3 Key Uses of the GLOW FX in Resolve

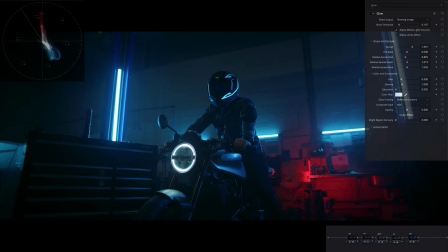So I can just go and kill the saturation completely, and if I do before and after, you can see now it's leaving the saturation as is, and it's only giving me the effect, which I actually really like. Now let's just pull out a little bit, and we already played around with it and saw a few things that it does.
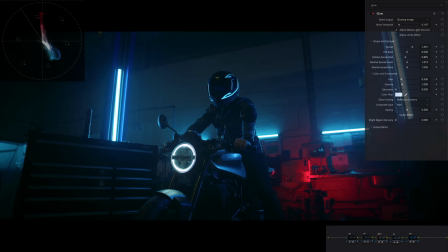Now we can look at it and go, what is the purpose? That's another huge tip. Anytime you're using an effect, don't just use it because it's a new effect, it would be cool, blah, blah, blah, because then it won't have any substance.
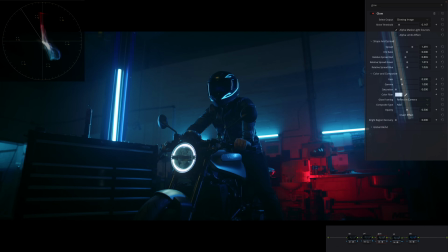Use it with purpose. So here, what I wanna do, from the get-go, when I looked at this shot, these lights just kind of bothered me. They look very digital, right? And just the image feels and looks digital.
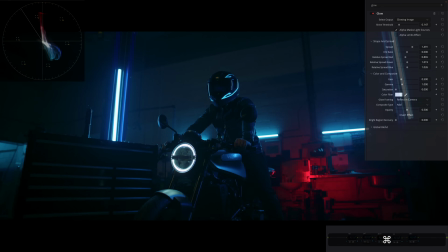It doesn't have a nice wraparound or especially like a blooming effect that you would get if you're shooting something with film.
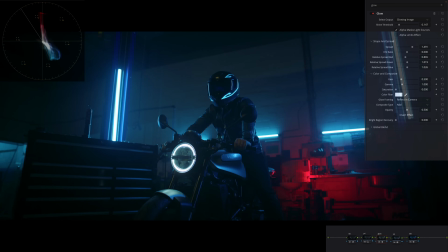So I wanted to emulate that. And that's why I was inclined to use the glow effect. So those things are very important when you're getting into using any effect. Another thing that we can look through is composite mode.
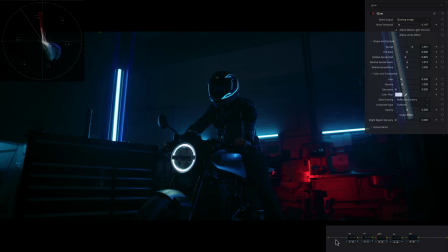Like, what are all these different composite modes and what do they do? This is a pretty cool effect, right?
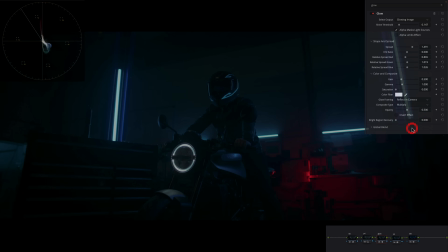What if we go to multiply? All right, maybe not so much.
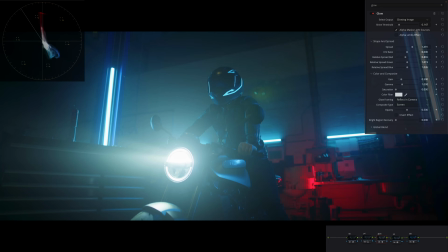What if we go to screen? This is really nice. I mean, let's go forward a little bit and then use screen and then come out of it, go back to add.
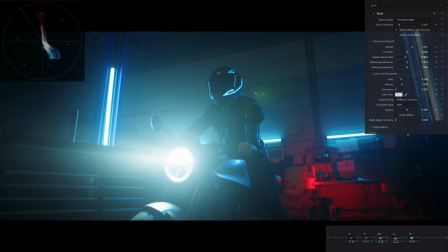To be honest with you, like how much add affects and how much it's on the nose, I kind of like what screen is doing.
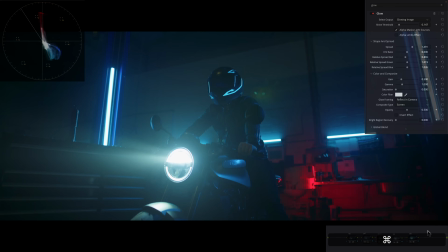So I want to stay there. So already like we hit a jackpot, right? For this scenario.
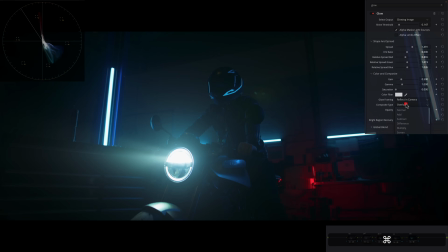But what happens if we go to overlay? What happens if we go to soft light, right?
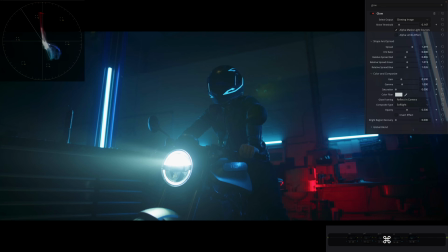You guys have seen me use soft light quite a bit, but not in this case because we have our objective clear, what we're looking for.
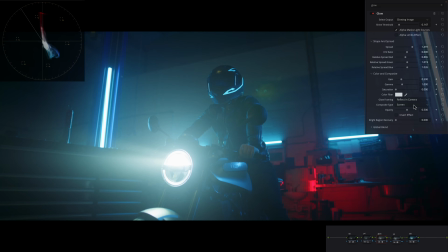So screen is a winner for me, but you can always go and use add.
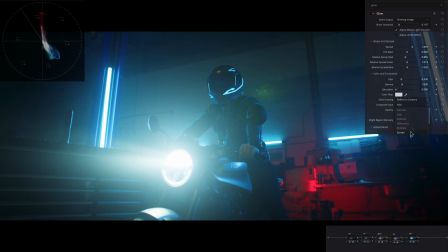Like if you want a bit more punch, I think screen is just like more realistic and right in the middle.
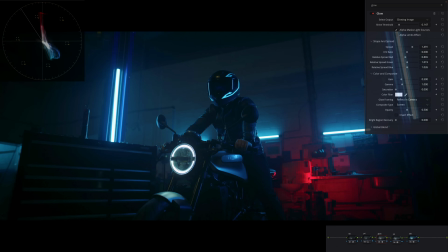And I kind of like that more. So let me go back here again. And now what do we want to do? So the interesting thing is once you turn off the saturation, look at then what these three do. So all of a sudden they turn into blur channels, right? So like, look at what's happening now.
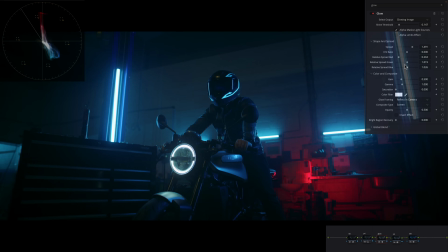All of a sudden I'm having a very different effect. So I can do this with my red channel. I can go into my green and what do I want? Do I want to kind of bring it closer or do I want to spread it a little bit? So this is where it gets very, very interesting. Like look at what it's doing in the back to the lights.
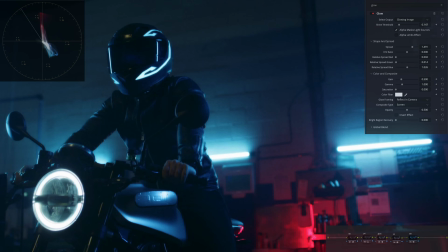What a cool effect. Like look at that. So I'm just looking at those lights and I'm kind of determining like how far or what do I want to do with it? Because now we're just actually kind of getting into like a very artistic world with it. And this is so cool.
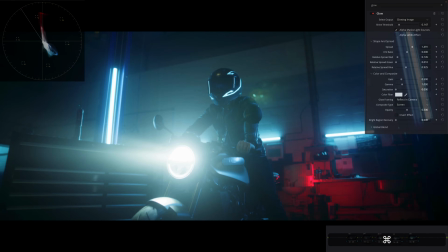This is so cool, right? So now what's happening is the brightness is kind of out of control. Like, I mean, it's getting crazy, but everything is kosher. Like nothing is blown out. I can still see the detail. This right here parameter that lets you recover some of those bright areas.
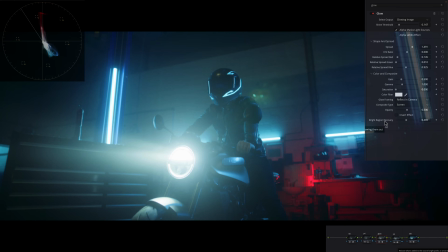So I can just go in a little bit. I don't want to choke it too much before and then after. I'm just looking at the lamp on the headlight and I just want to pull it back a little bit.
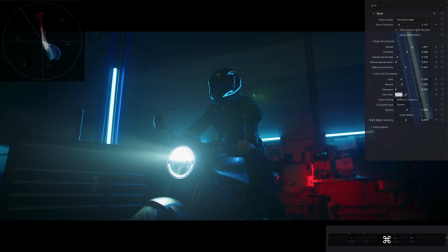And if I do before and after, I mean, come on, like look at this right here, what it's doing.
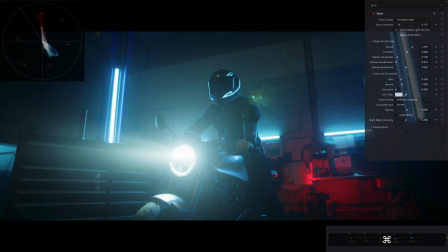Oh my God, I'm in love with this. So this looks really good. I mean, look at this, guys.
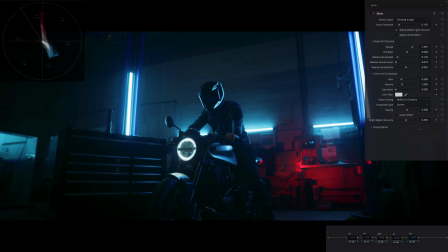So this is before and even just like, look, focus right here, how much light it adds there.
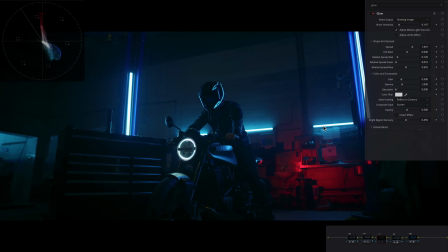And then obviously focus right here to how digital and just like kind of crappy it looks compared to like this,
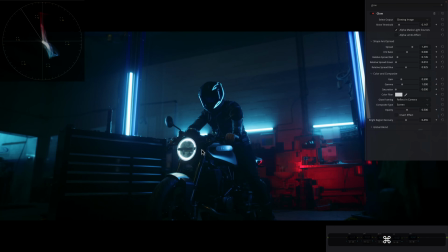like such a nice glow and it belongs. Like look at right here, it belongs.
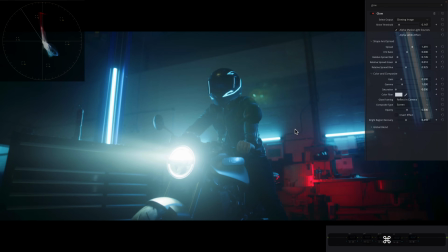Like it was always there, right? Like this is how it feels. If we punch in, same thing with the headlamp, we can still make out the detail. We're not losing anything, we're gaining so much more.
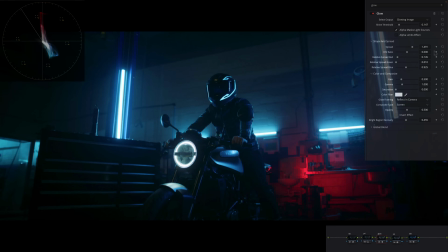So this is going to be the first way I would use this effect.